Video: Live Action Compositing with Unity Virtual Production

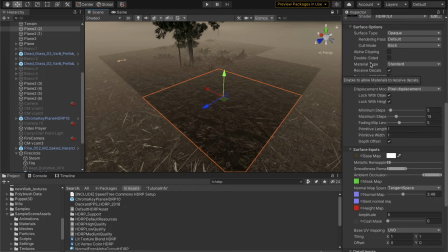(4:02)
And the reason why these are here and activated is because even though I'm utilizing the default HDRP lit shader, there is a pixel displacement happening, and that unlocks the bent and the height maps.
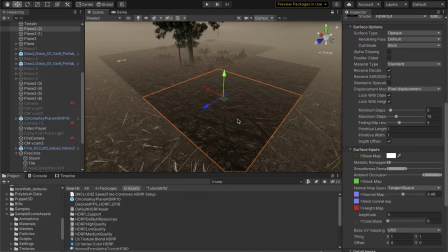(4:18)
And that displacement is really powerful
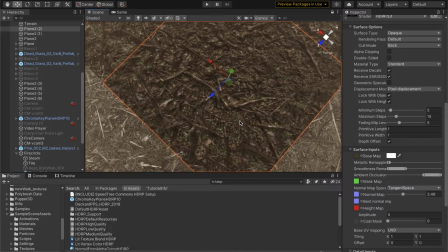(4:23)
and allows you to get these beautiful textured looks.
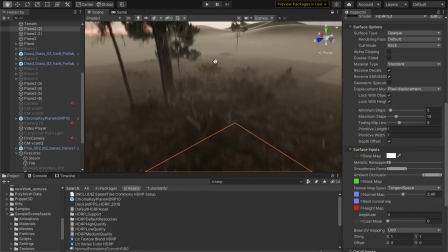(4:28)
Before discovering this, before reverse engineering, like this is, I believe, default from the pack itself,
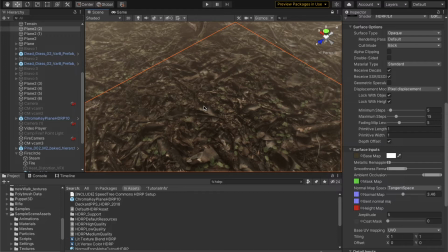(4:35)
but I have since used this to create grass growing through rocks and gravel lots and various rock quarries. You can use this technique to simulate texture in really beautiful, complex ways.
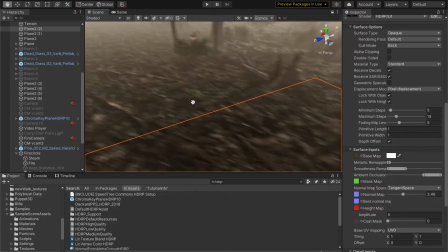(4:51)
And before discovering that, I would have, if you would have asked me, I probably would have said, oh, well, you probably have to, stamp your terrain, add a little
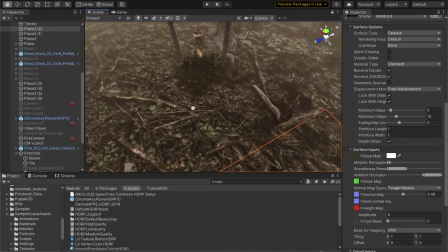(5:01)
photogrammetry, and really just kind of make something much more complicated than it needed to be.
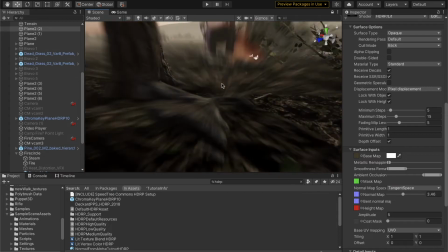(5:07)
And yet you can do this. So let's dive in and look at, we have the plane itself.
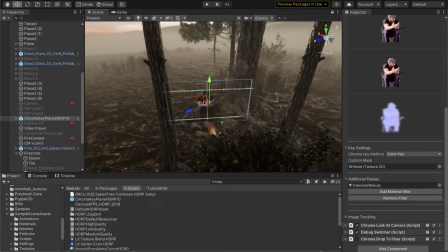(5:15)
So in the most popular perception of virtual production,
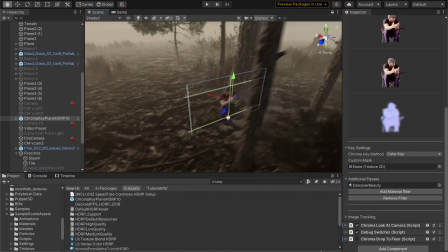(5:23)
people talk about LED volumes, but I honestly believe that if you just have a green screen, you don't need
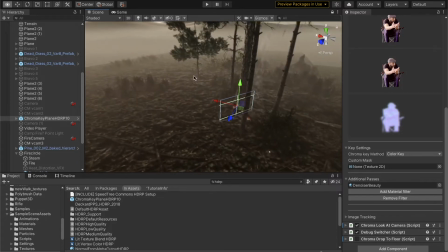(5:33)
volumes to create a sense that the world is interactive with your plane, with your live action plate, because you can actually put your plate in the world, right?
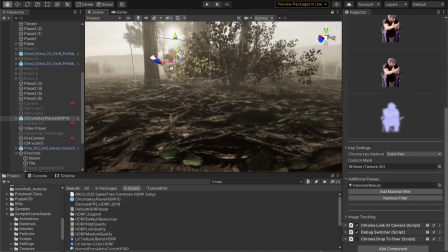(5:47)
So what you've got, the sun coming through, light wrapping, makes it all look very real and grounded.
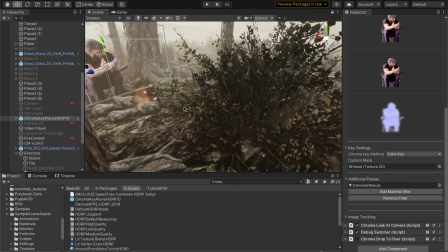(5:55)
And then let's talk about the fire. This I found incredibly intimidating when I first began because it's the visual effect graph,
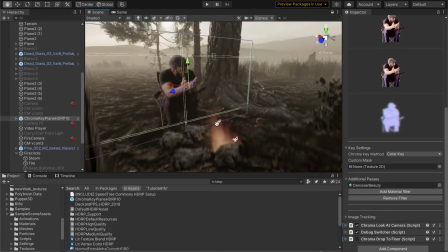(6:05)
and it just seemed like everyone who had lessons to teach on visual effect graph
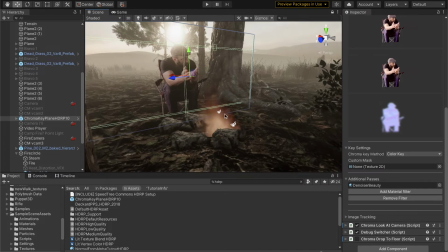(6:10)
went from 0 to 60 in no time flat. So this is how I learned to wrap my brain around it. I started by finding a tutorial on smoke, and that gave me access to this, the smoke texture book that's kind of, wafting up into the air.
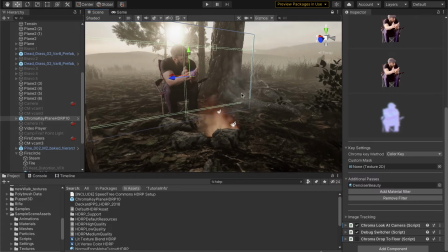(6:29)
I then, once I dissected that and reverse engineered it and played with all the settings to find out what everything did, I just modified that for the fire effect. So if you look at the actual fire, so fire circle, you can see that we have fire.
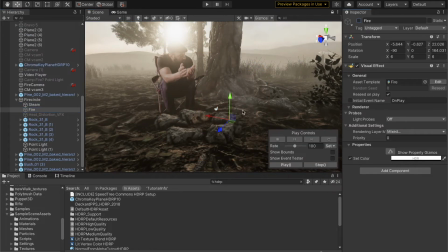(6:48)
I will turn that off, the flames off, but you'll still see the smoke is happening. That's because I did not try to create fire and smoke in one effect graph. I kept it simple. I broke it down into bite-sized nuggets. And so here we have flames,
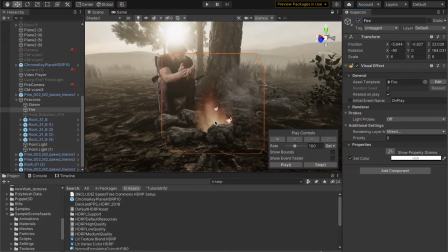(7:03)
at which I just replaced the smoke flipbook texture with a flame flipbook texture found online. And then I changed the vertical travel to more of a horizontal randomized travel. So it looks like the flames kind of dance and spread out side to side.
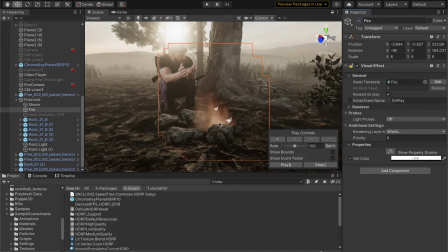(7:21)
And I tweaked all the settings until I had what looked like a reasonably believable fire.
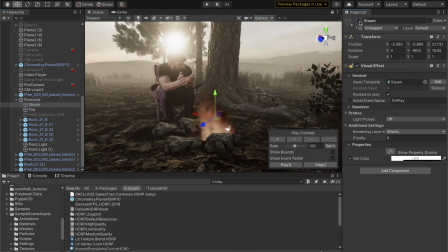(7:27)
And then I threw in the steam or the smoke on top of it. And together, they give me something that I feel pretty good about.
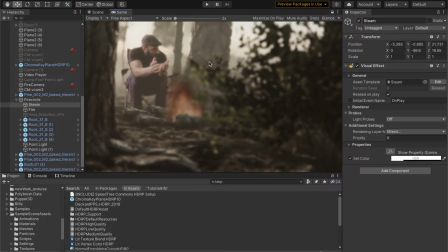(7:36)
Here in the final image, especially with depth of blur on, it looks absolutely believable.
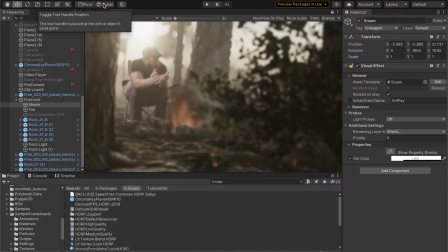(7:42)
So let's talk about other ways of selling the visual quality of things.
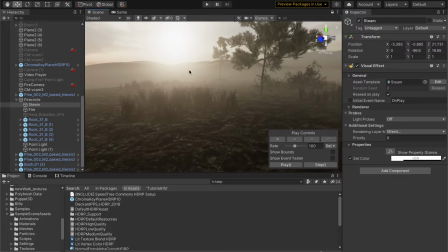(7:52)
If you are absolutely new to Unity, you probably aren't thinking that there's anything special happening with the sky. But if you know anything about Unity, you might be thinking, well, how is it that you have an HDR sky texture?